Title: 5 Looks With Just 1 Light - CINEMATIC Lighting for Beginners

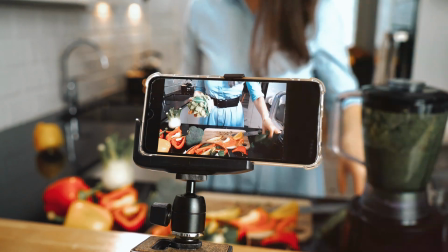[0:00]
Whether you're using an expensive camera setup or a smartphone, lighting can completely change the look of your video.
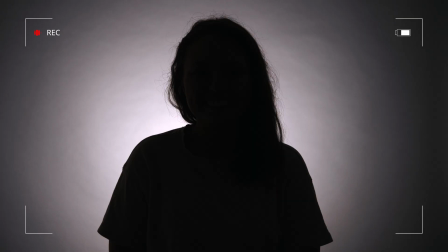[0:07]
Today, I'm showing you how to use one light and get 5 different looks, so that you can level up your quality and crush it on your channel.
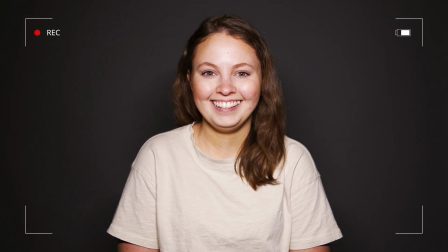[0:20]
First up is flat lighting. It creates the least amount of contrast between light and shadow.
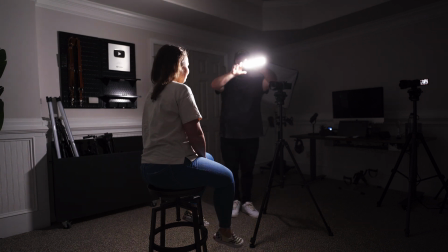[0:25]
Flat lighting is achieved by placing your light source directly in front of you.
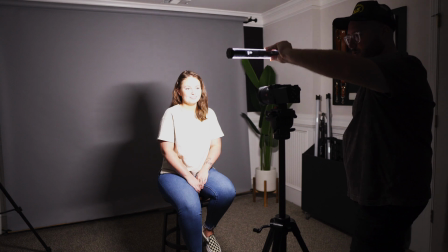[0:30]
This is the simplest look and the one that most beginners will use.
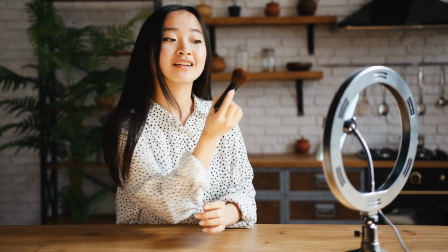[0:34]
This is widely used by makeup channels as it shows what the makeup is actually doing to the face.
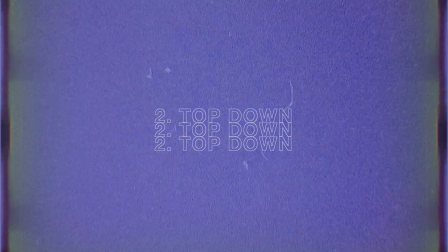[0:39]
It's a welcomed look for most channels and works very well with a softbox. Next up is top-down lighting.
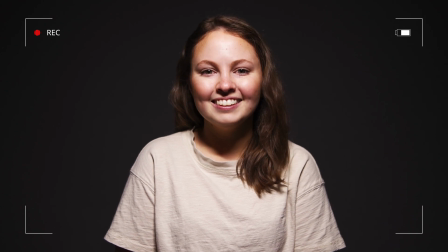[0:47]
This creates a very dramatic look from the shadows that are produced from the light.
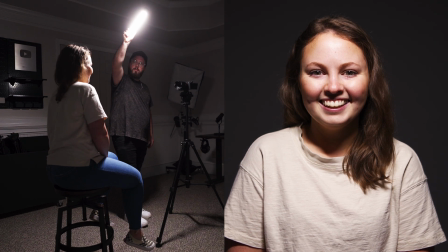[0:51]
This is achieved by placing the light directly above and a little in front of the subject.
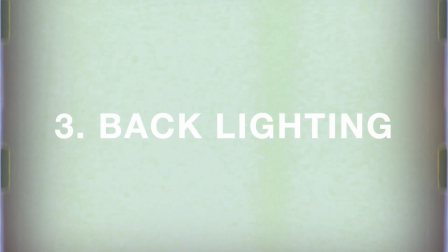[0:56]
Think interrogation room. Alright, next up is backlighting.
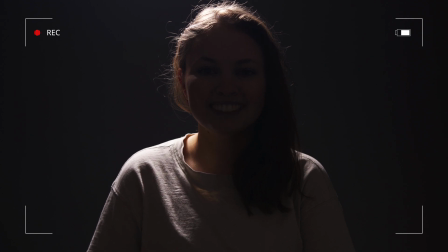[1:02]
This is where the light is placed behind the subject to produce depth or separation.
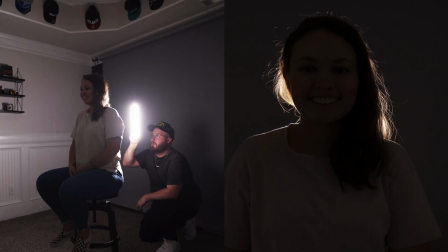[1:07]
It is a mysterious and cool look you can try out. It is achieved by placing the light behind the subject, and you can do this straight on or elevated above. Think hair light. It can be super cool for product shots.
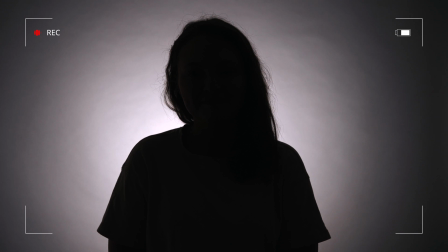[1:22]
Next up is silhouette. This is where the background is lit up and the subject is basically a shape. You achieve this by placing your light between the subject and the background and shining it at the background. This will create a dark shape of your subject. This can be a cool look for products, reveal shots, or something that you want to put text over.
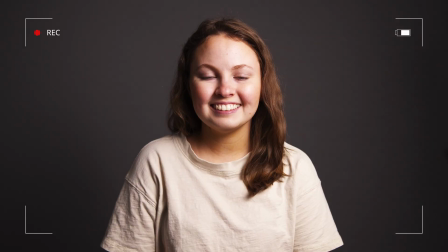[1:44]
And lastly is Rembrandt lighting. This look is really cool because it creates dimension and is really flattering.
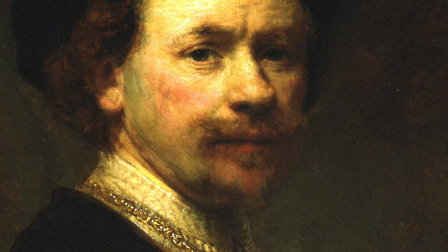[1:51]
This is my personal favorite and is named after the painter who uses this in most of his work.
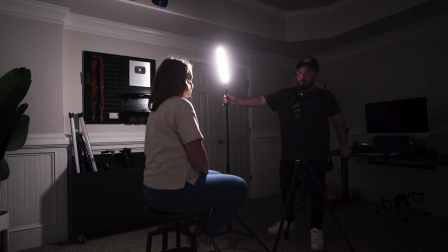[1:56]
To achieve this, place the light at a 45-degree angle from the subject, slightly raise it up and angle it down.
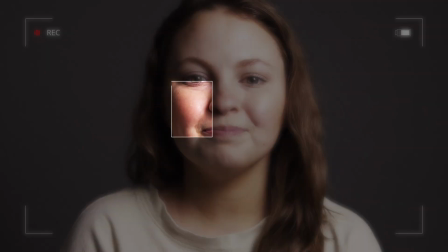[2:03]
Look for a little triangle of light that is created on the shadow side of the face. You can make this look even more cinematic by simply changing your angle to shoot into the shadow side of the face.
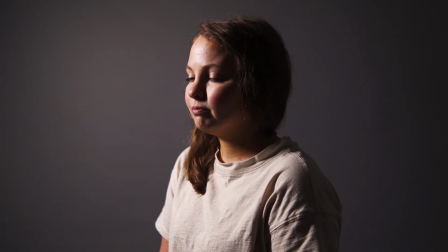[2:15]
This looks awesome, but I think we can take it a step further by making it even more cinematic. I'm going to restyle the footage, add some movement, and some text.
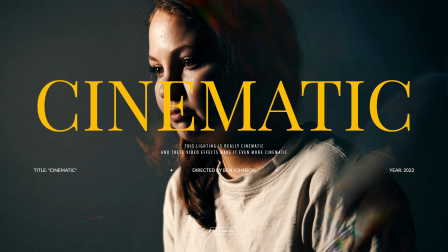Heck yeah, that's looking awesome. This is all thanks to today's sponsor.
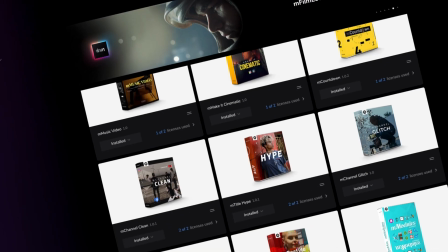[2:37]
Motion VFX is an incredible website that offers awesome plugins and templates for creators.
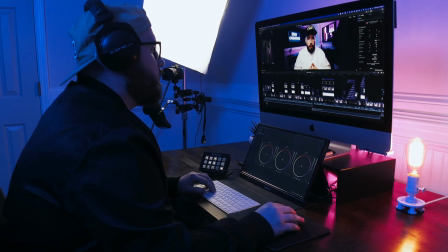[2:44]
I use Final Cut Pro, and Motion VFX has been an incredible resource for me long before I started my YouTube channel.
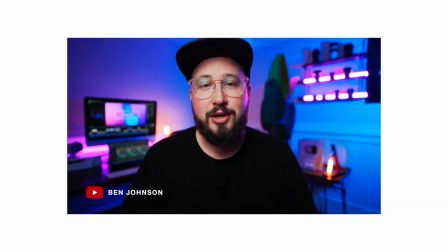[2:50]
I literally use them on all my YouTube videos and client work because their plugins help
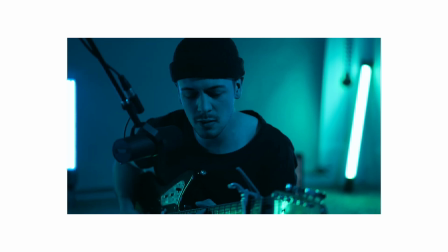[2:55]
me achieve an awesome look in seconds without a crazy knowledge of animation. Whether you're looking for titles or really cool transitions or different overlays and effects, Motion VFX has you covered.
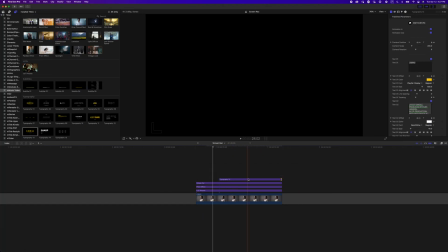[3:08]
Like in today's example, I was able to quickly drag and drop a few effects to completely change the look in seconds.
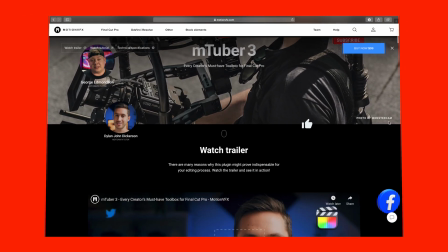[3:15]
They even offer packs specifically for YouTube. I'm actually about to use one of their cool effects to transition back to the video.
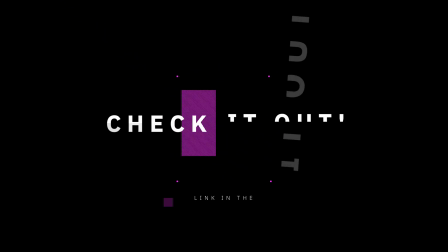[3:23]
Check them out at the link in the description below. Now that we've talked about the 5 ways that you can use one light to enhance your videos, I want to give you some additional power tips. Try using some diffusion with your light to help soften it.
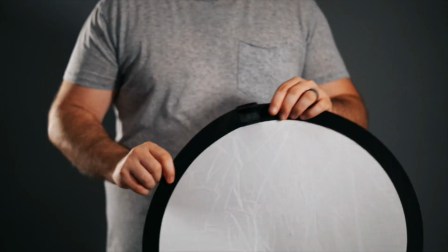[3:40]
You can do this with a softbox or by using the inside piece of a 5-in-1 reflector or simply using a bed sheet.
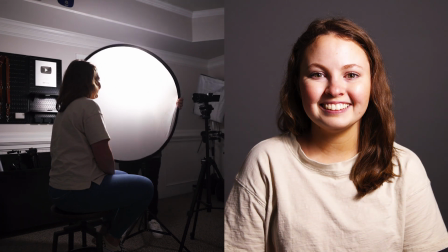[3:47]
The goal is to create a larger light source because that will help blend the contrast between the highlights and shadows.
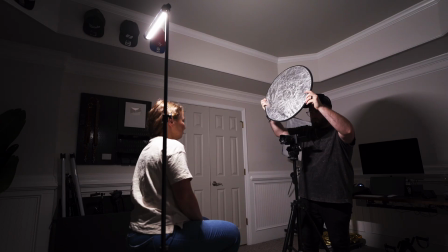[3:55]
You can also try bouncing the light. For example, you can use this with the backlight technique. Simply grab a large white flat surface and place it in front of your subject.